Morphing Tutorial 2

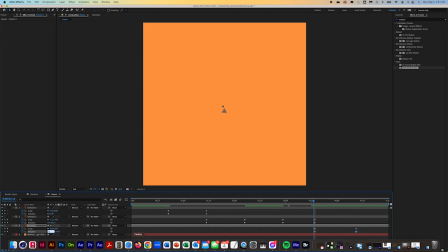[12:31]
So let's change this from 8 to maybe 6. And it's made another keyframe, so I'm just going to highlight the old one.
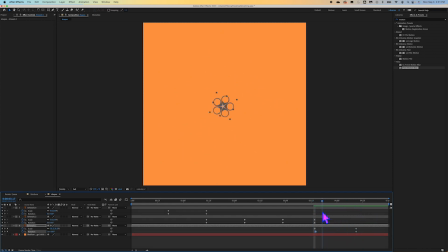[12:45]
And this, you can see it turning a little bit more, and I hope that makes sense because it was turning so fast that you couldn't see any movement. So let's see how that's looking.
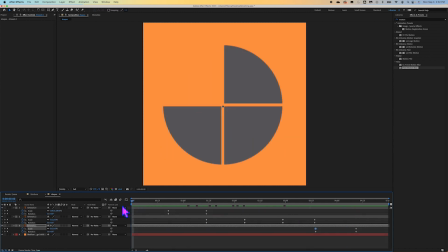[13:05]
All right, so I'm going to play that back.
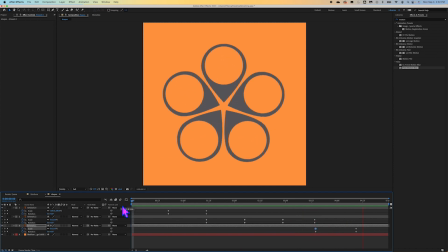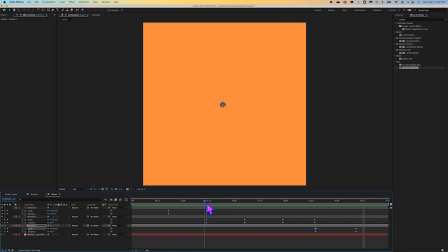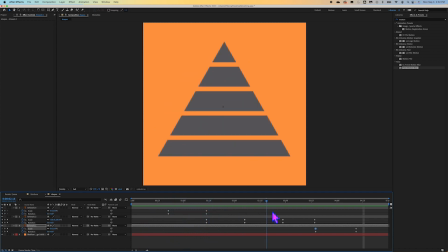I think that the rotation of 8 was actually a little bit too much for all of these.
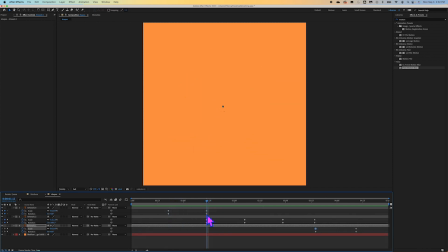[13:43]
So I'm going to go here and I'm going to click on the keyframe for rotation here, and I'm going to highlight that 8 and just punch in a 6 instead. Let's see if that looks a little better. That actually looks a little bit better.
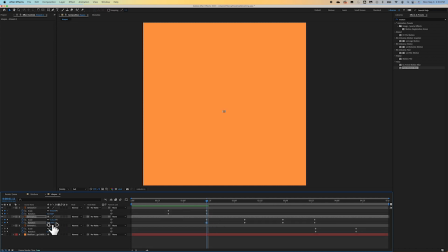[14:04]
And then it looks like for rotation on this one, it's at 7. I'm gonna go ahead and just punch in for the pyramid. I think it could even go a little slower. So I'm gonna do 5.
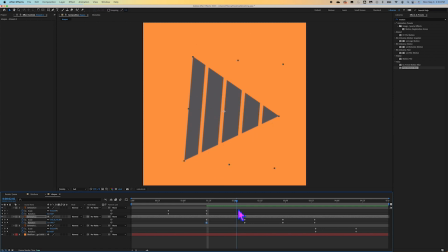[14:21]
Yeah, it's hard to tell that it's even spinning because it's rotating so much that it just keeps that same shape. So visually, that's very stagnant and that's not very exciting at all. So let's take it down even more. I'm gonna go from 5 rotations to 3 and see how that looks.
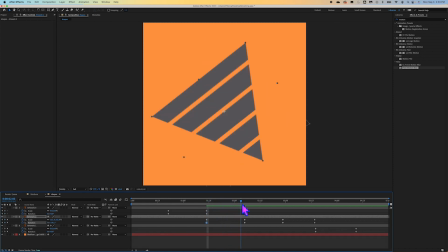[14:41]
And that looks much better. See how the pyramid or the triangle is changing shape over time better? And, you know, that's one of the things with motion design is you got to keep tweaking stuff until it works.
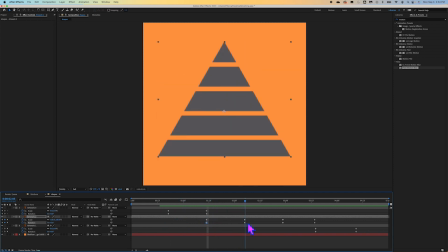[14:56]
And so these different shapes need different amounts of rotation so that they look the way that they should look. Okay, so now let's look at, so this rotation,
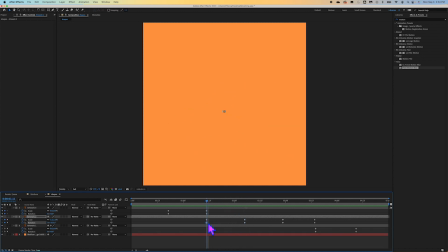[15:09]
it goes from 5 here, well, it's sitting at 3. 3, it goes from 3 to none.
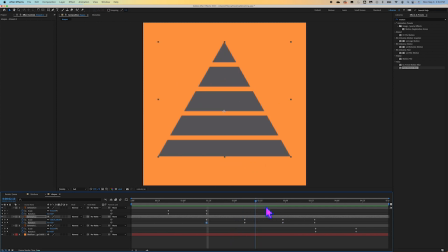[15:23]
And it looks like we may be lost.
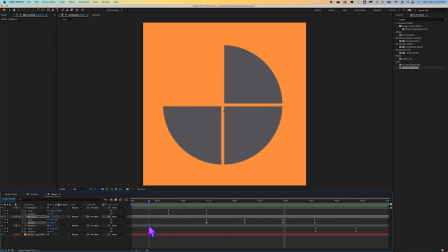[15:30]
Let's see here. I think I messed something up. Okay, so circle is large and then it shrinks and disappears.
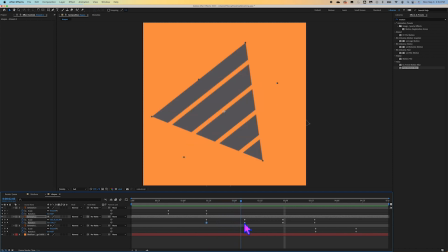[15:39]
Pyramid comes up, turns a lot. Oh, I see. It stays for a moment still so that the viewer can register it. And then from this point, it shrinks back down.
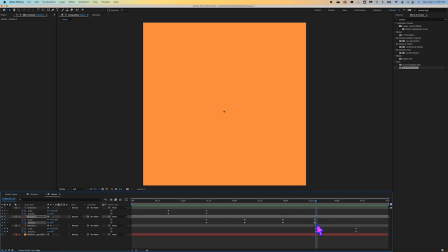[15:55]
And it looks like we need to change this keyframe from 8 to 3 as well.
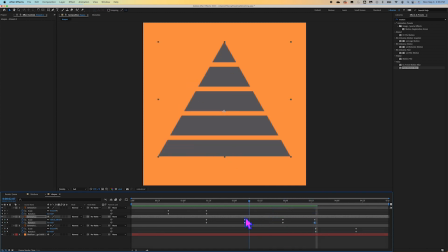[16:05]
That's the other thing about animation that I think not a lot of people realize is it's very technical and very tedious.
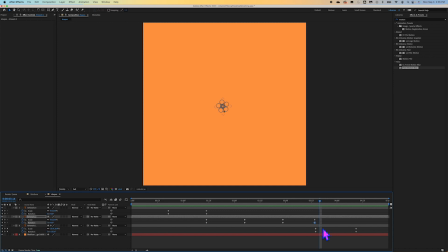[16:13]
So if you think you want to be a motion designer and you have a hard time sitting down and doing things for long periods of time on the computer, you might want to kind of think about that. Okay, so this has 6 and that movement looks good.
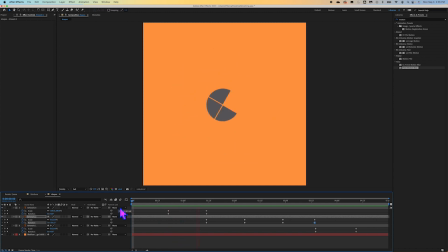[16:30]
All right, so let's recap. We see it, it shrinks down, pops up, see it, shrinks down, pops up.
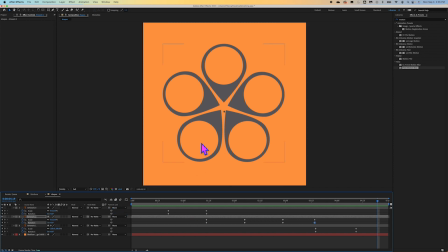[16:37]
So these didn't actually morph, but it appears that they're morphing because they're spinning and shrinking down and popping back up.
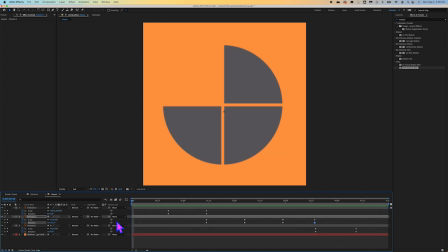[16:49]
Now, the last thing that I would really like to add to these is a blurring effect. So we're going to go ahead and animate a blurring effect for each one of these.
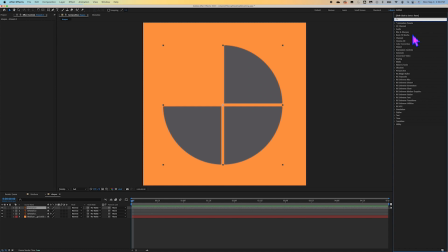[17:01]
So what I want you to search for in your effects and presets, and if you don't see this panel, you can find it here, effects and presets. We're just going to type in blur. And let's see here.
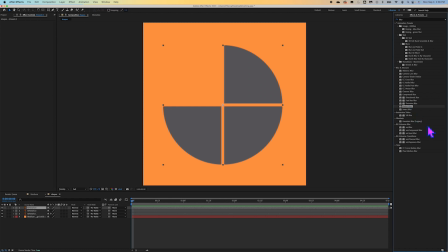[17:23]
I'm trying to think which one would be best for this situation because I want it to blur, and a motion blur might be appropriate here.
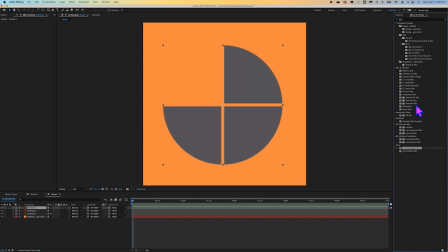I used to use this blur called fast blur.
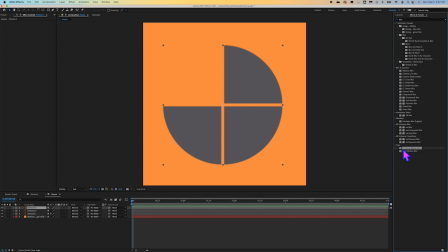[17:53]
Let's see. Let's try the CC motion blur and see if that gives us the look we're going for.
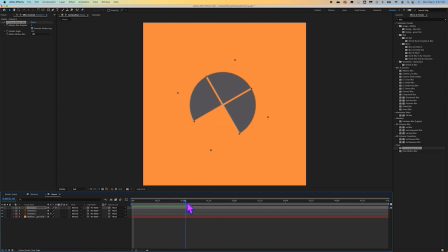[18:07]
I think
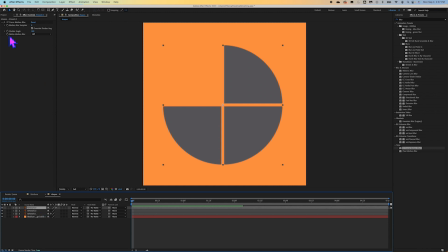[18:11]
it's not really going to give us the effect that we want. It might be that this is spinning too fast for the motion blur to even do anything. I think what I'm going to do, let's just try a smart blur and see what it does to the layer.
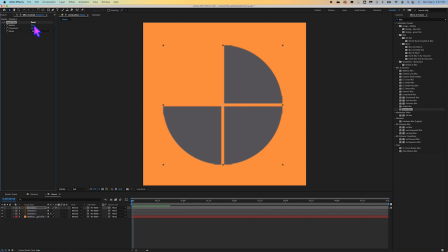[18:27]
We might just need to key all this stuff by hand.
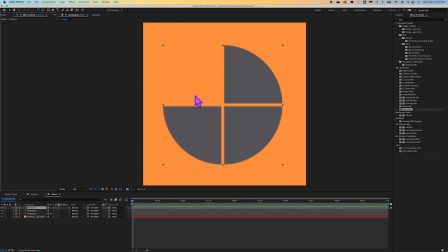[18:40]
Nope. And you know, I'm thinking that these aren't working because we brought these in from the library and I did not convert them. Let me see. I think let's try maybe we can do a Gaussian.
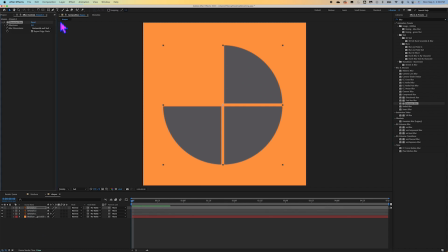[19:00]
Let's try the Gaussian blur and see what that does to the layer. Okay, so that's gonna work. All right, so what I want to do is I want to be able to see all these keyframes. So I'm going to shift select, I'm going to hit my U key, and then
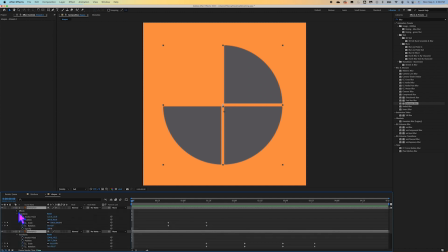[19:20]
I'm going to toggle this up and down because I need to get into the effects. And what I'm going to do is I'm going to bring my scrubbing tool to the point of the timeline where the motion starts for the circle. I'm going to toggle on the blurriness.
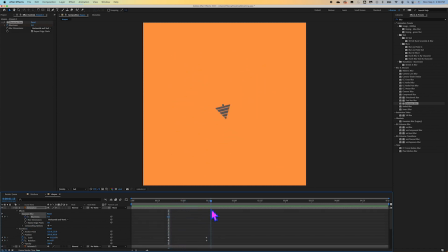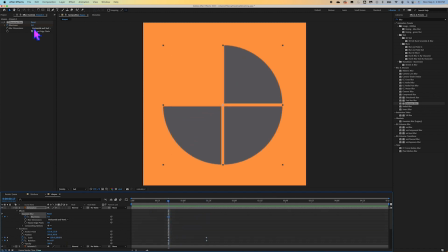[19:41]
And I'm going to go ahead and increase the blurriness a bit.
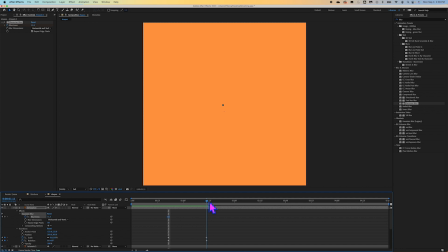[19:49]
So it gives it kind of a motion blur effect.
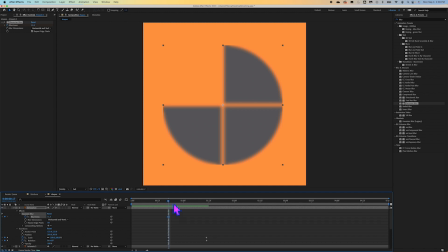[19:55]
I think it should get blurrier as time goes on though, and it shouldn't start out at a blur because that's a little bit jarring. Okay, so I'm actually gonna go ahead and delete this keyframe.
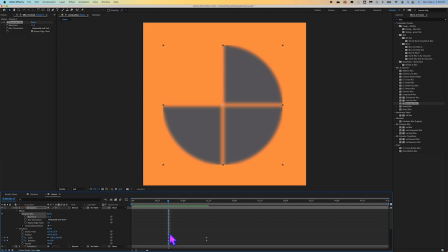[20:09]
So what we're gonna do is once the spinning starts and the shrinking, I'm actually gonna put this blurriness at 0, and bear with me, I know this is getting a little tedious. We're gonna toggle on the blurriness at 0 in the beginning,
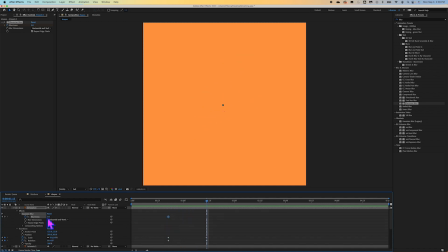[20:29]
and then as it shrinks down, the blurriness should go up.
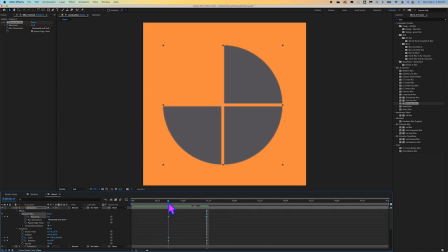[20:34]
And then what we should see is that this gets blurry as it starts spinning over time.